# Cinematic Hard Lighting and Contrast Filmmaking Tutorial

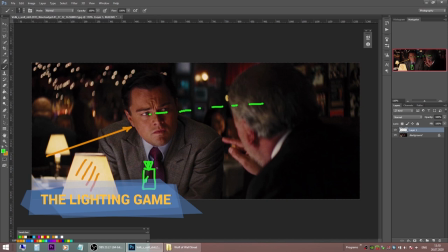(0:00)
Hey everybody and welcome to the video series where we're breaking down shots
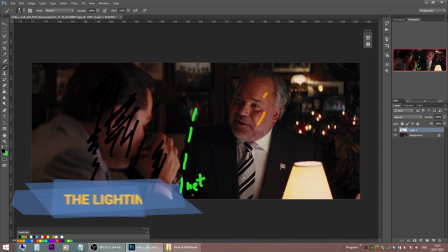(0:04)
from movies and commercials talking about cinematography and lighting ideas.
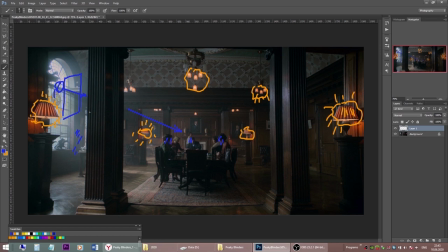(0:10)
You can find a lot of videos about cinematic lighting, breakdowns of movie lighting on this channel.
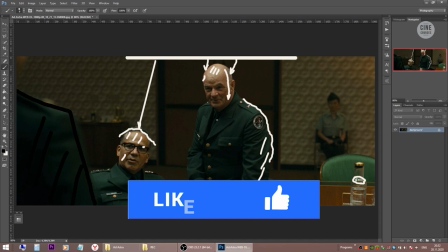(0:17)
And if you're interested in cinematography and cinematic lighting, consider subscribing.
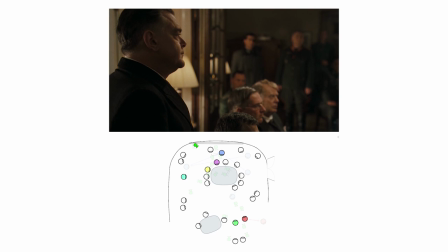(0:22)
In the last video we talked about blocking techniques and camera angles in a scene with a lot of actors and extras. We had a great example from the movie Valkyrie directed by Bryan Singer with cinematography by Newton Thomas Siegel.
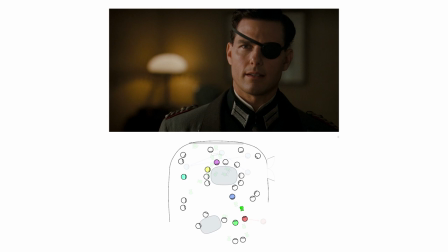(0:40)
In this video I would like to talk about lighting and contrast ratios in a couple of scenes from this beautifully shot movie.
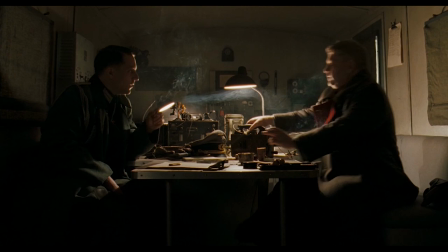(0:48)
Here is our first scene and we can see two officers sitting and waiting for a phone call.
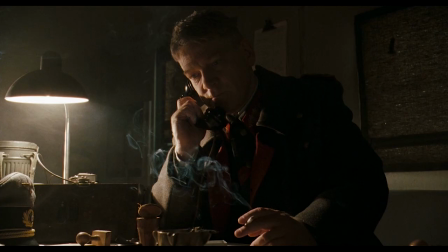(0:55)
This is a dark contrasty scene and let's take a look at the lighting diagram recreation.
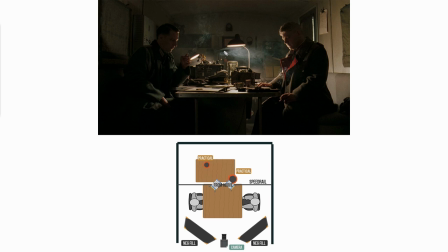(1:03)
It's a pretty simple yet quite effective setup. We have two practical lamps giving the motivation for key light and backlight in smoke at the same time.
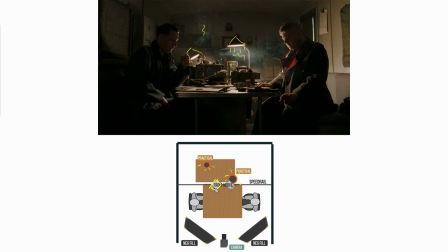(1:17)
Couple of hard light sources as key from above just out of frame. This technique is called carrying out a practical, when you see your practical lamps as a motivation and
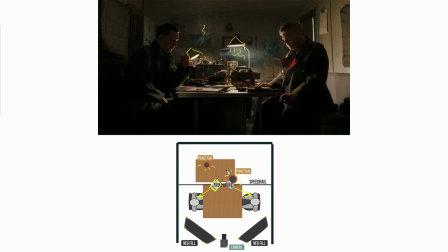(1:33)
you supplement it with a key sufficient to provide exposure level. To prevent the light from bouncing around, the interior has light-colored walls, we use negative fill black floppies on the fill side.
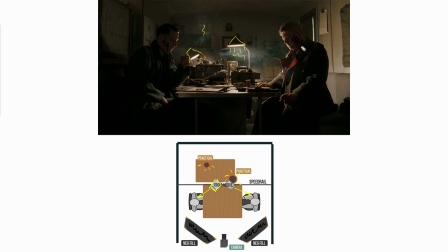(1:52)
This gives us a lot of contrast in these shots and now
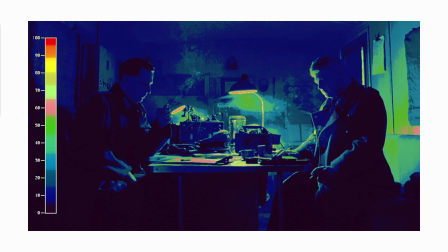(1:58)
let's take a look at them in false color to determine the ratios here. As we can see the key light is at around 50 IRE level, fill side is at around 10 IRE and dividing
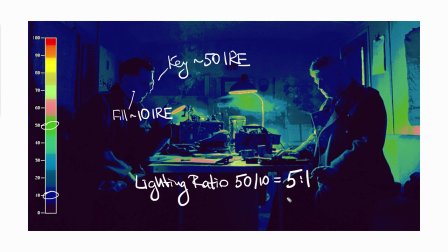(2:17)
50 by 10 we have 5 to 1 contrast ratio between the key side and fill side.
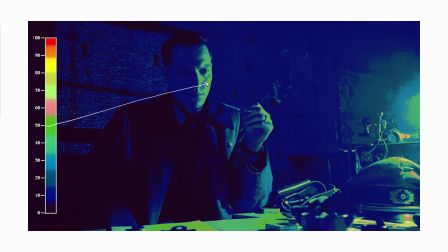(2:25)
Going into medium shots and of course the ratio is maintained here, that's what differentiates most experienced cinematographers from less experienced ones. keeping the contrast ratios in the same ballpark while going to coverage.
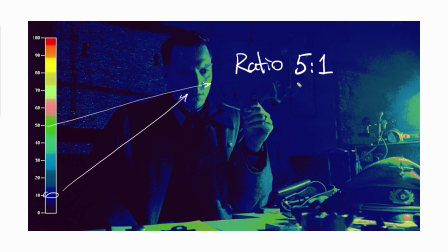(2:43)
Again we can see the key here is around 50 IRE level, fill side is at 10 and the same 5 to 1 ratio between them here.
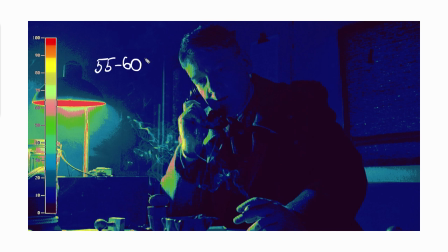(2:55)
For this person sitting closer to the practical, the key side is overall at the same level 50 IRE but the highlights go up to 60 IRE.
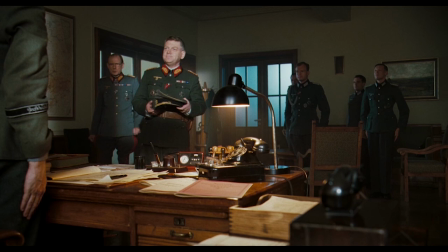(3:08)
Now let's go to the second scene. Two generals entering the reception room.
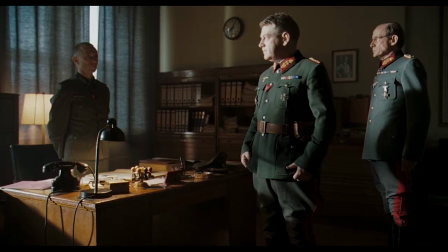(3:15)
Look how dark and contrasted feels here. We start with a lighter diagram, recreation.
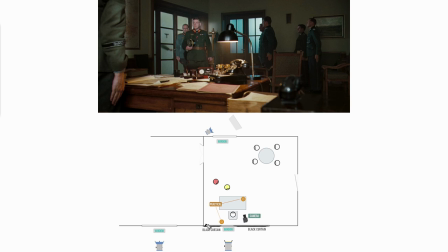(3:23)
Large room with a window behind the receptionist. The window has dark curtains blocking the light from spilling everywhere onto walls, thus helping to keep a high level of contrast. You have a small slash opening between two curtains,
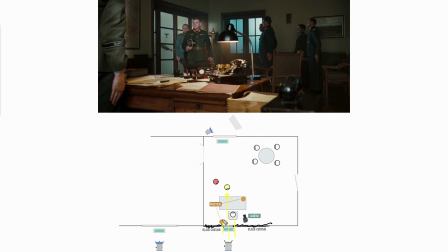(3:41)
letting some of the light be to get in and serve as a key for the entering generals and a kicker for a receptionist in his shots.
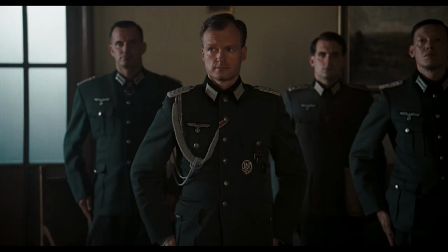(3:53)
Look how hard this light is. That's what gives this scene its visual appealing.